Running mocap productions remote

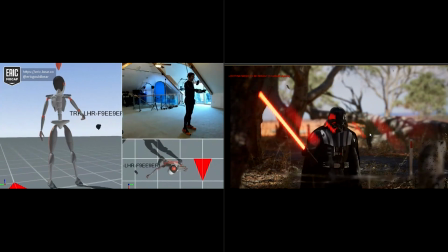483s Very impressive, Breastplate. You are no man.
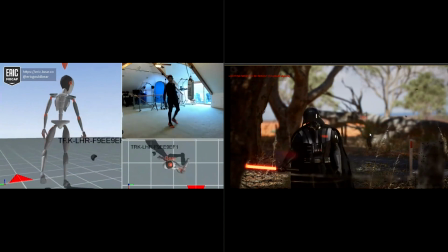490s
Perfect, perfect. All right, so we're going to go in with the other shot here.
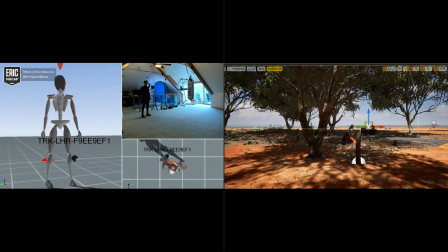494s
So this is the one I skipped before because there's a, we're going to have to move Vader around here for this one.
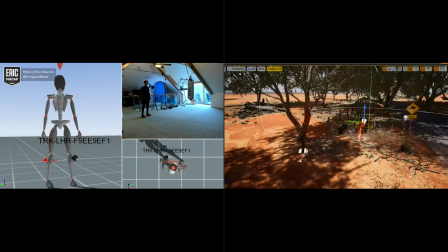503s
So if I play that here, I'm going to have you walk back and forth.
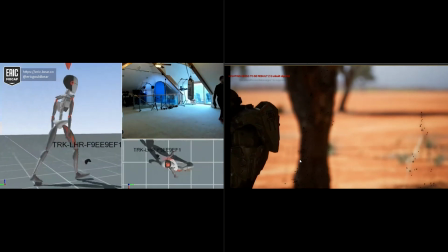511s
I'm going to see where you're at right now. I can't really move the camera right now. Cause I'll pick up the pace so you can find me quicker.
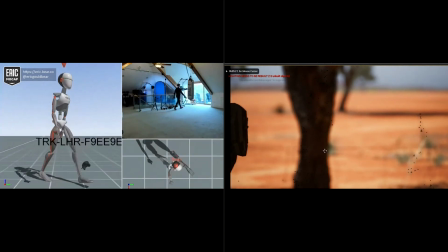518s
Okay. Yeah. So it looks like we're going to make you still cameras over here.
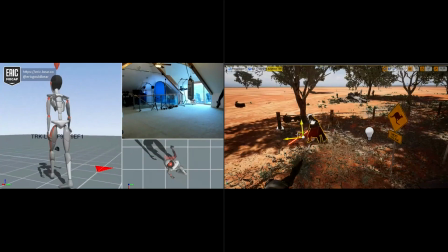523s
I'm going to pull you in to about there remember our tree I
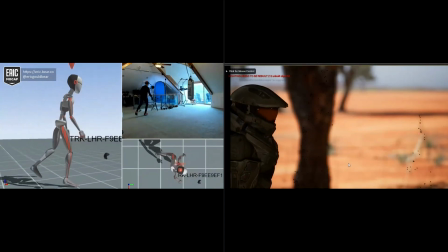528s
moved the tree which is cool okay there you go now uh turn around you
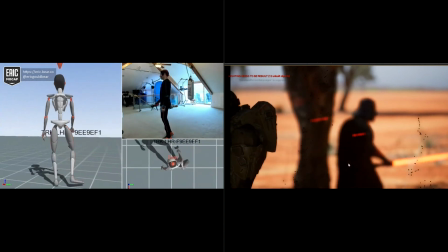534s
see you now you would uh turn face towards uh master
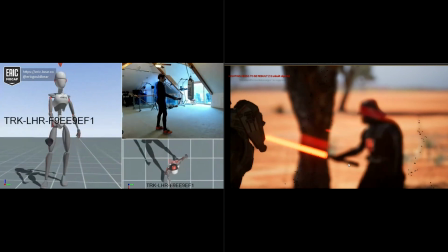539s
chiefs so be to your right directly behind you yeah right there and that's where we
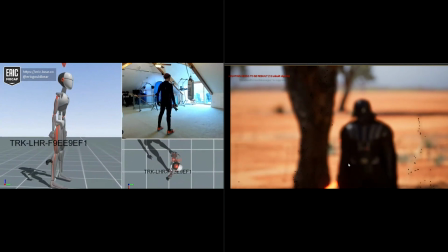544s
do a rack focus now a rock focus in there so um just for the viewers I'm gonna have you maybe take a little step to left just a little bit
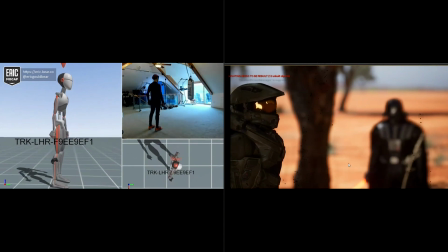553s
just for framing that's perfect so um just for the viewers
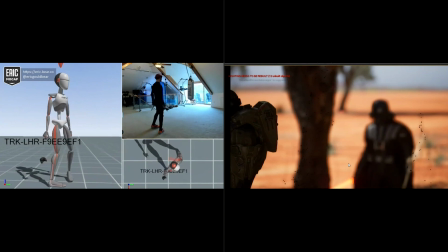558s
and for everybody here um this is a common practice in film um
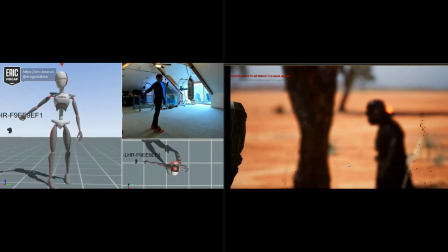563s
it's called framing so if you notice the tree in the background it is in the background but it's creating a physical or a visual barrier
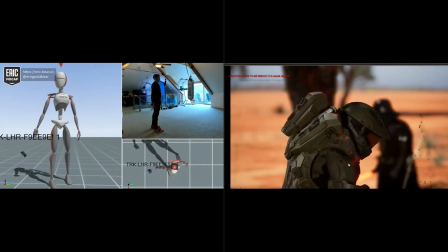571s
for you uh so as the viewer you watch and you see this in the middle of it and your brain picks it up you don't really realize but
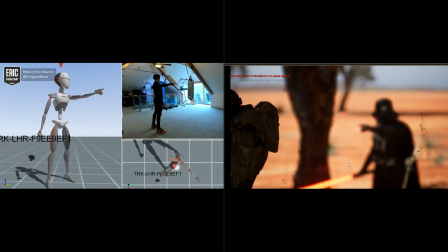580s
there's something directly between the two of the characters it's not physically in their way if they're not going to walk into it but visually
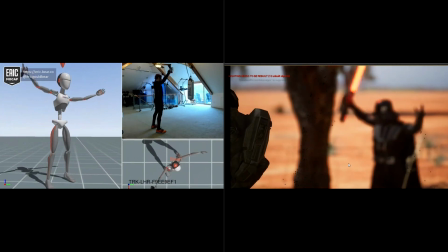589s
it breaks them apart now that creates tension and it shows that they're
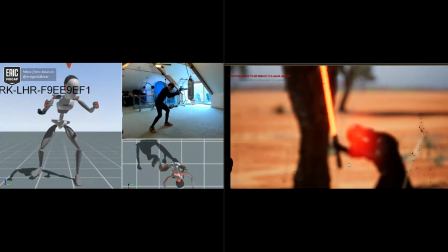593s
not really uh on the same page type of thing and it kind of gives you a
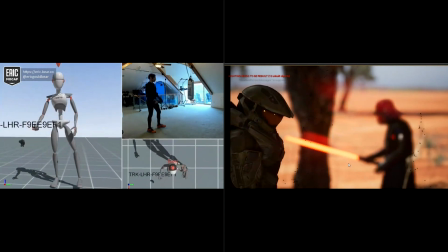598s
little bit more conflict in your mind so really neat there so that's why
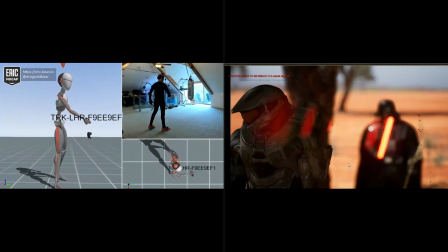603s
we've placed that there because I have the
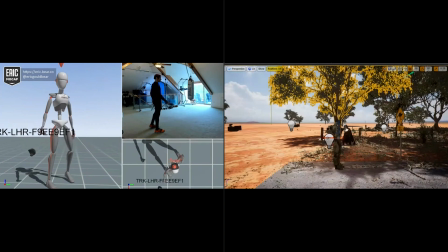607s
ability of course to move it out of the way so I could put it over
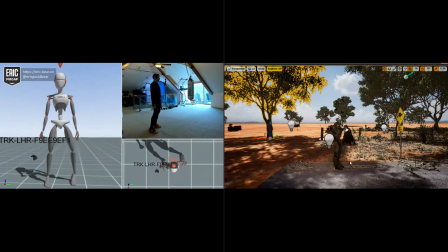612s
here and I could press play there and then there's no tree there so this is a
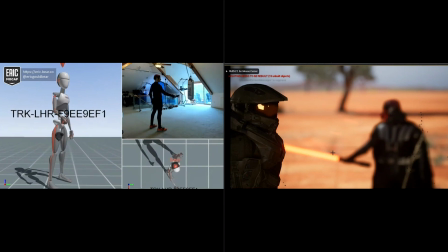616s
good shot much more visually beautiful and and it does
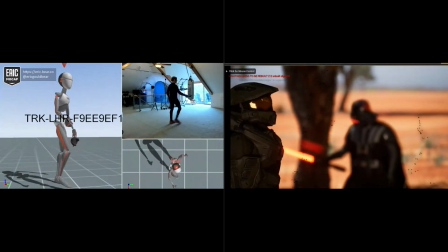623s
have that framing that it builds you up a little bit forwards yeah so in this particular
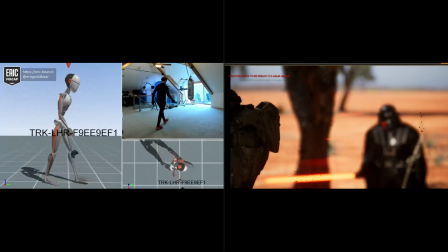629s
shot let's give you another shot here um and uh would have you step in towards
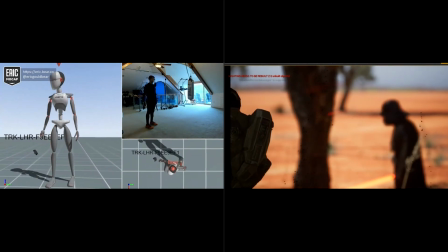636s
master chief no the issue with uh working with cached data and
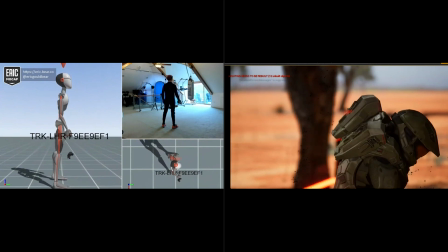642s
fbx is the fact that um we can't really tell him what to do he's just going to do what he's doing so eric has to kind of keep up
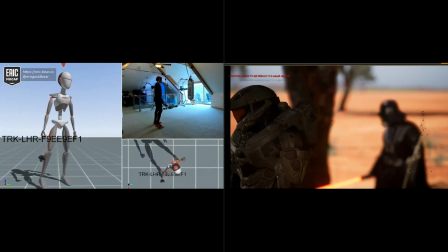651s
with him on that one so uh i'll have you just walk in we'll just do this as the last shot i think we're coming
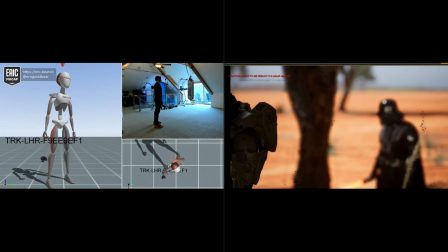656s
close to time but if you go ahead and uh walk in and see your line
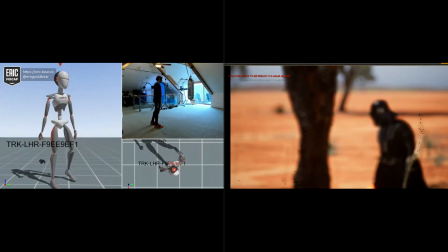662s
and let's just give it up a different give it a little bit different uh let's let's switch up the lines here uh
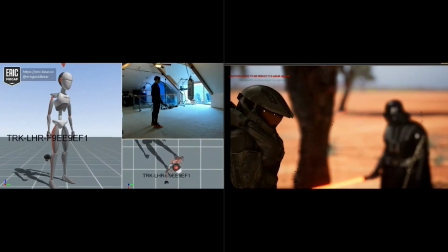669s
you can improv this one if you want just throw in your own eric bear style
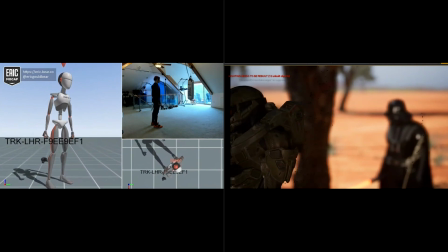674s trademark and action vader mandalorian
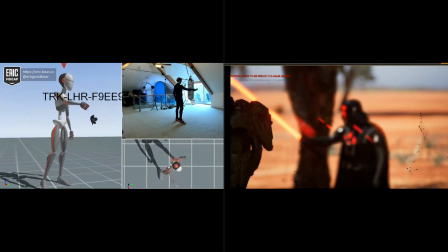680s look at me mandalorian i am speaking to you
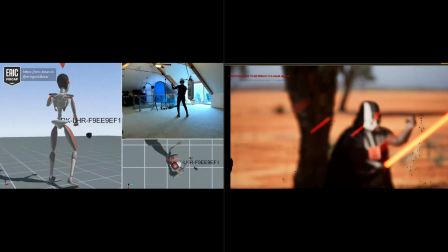688s i am finding my place where are you there you are stop
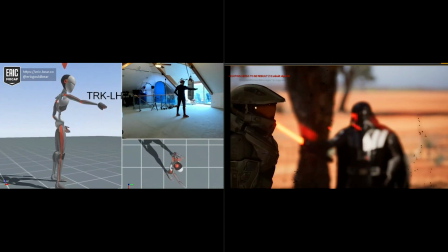693s walking look at me you can be the new phasma
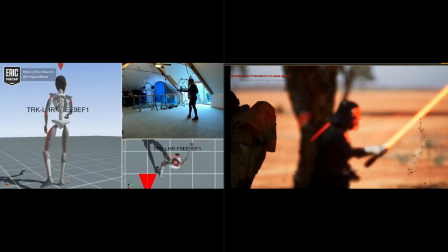699s come with me come with me I I'm telling
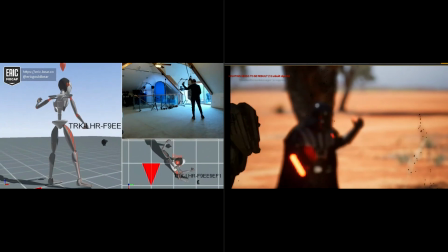704s you come with me are you mute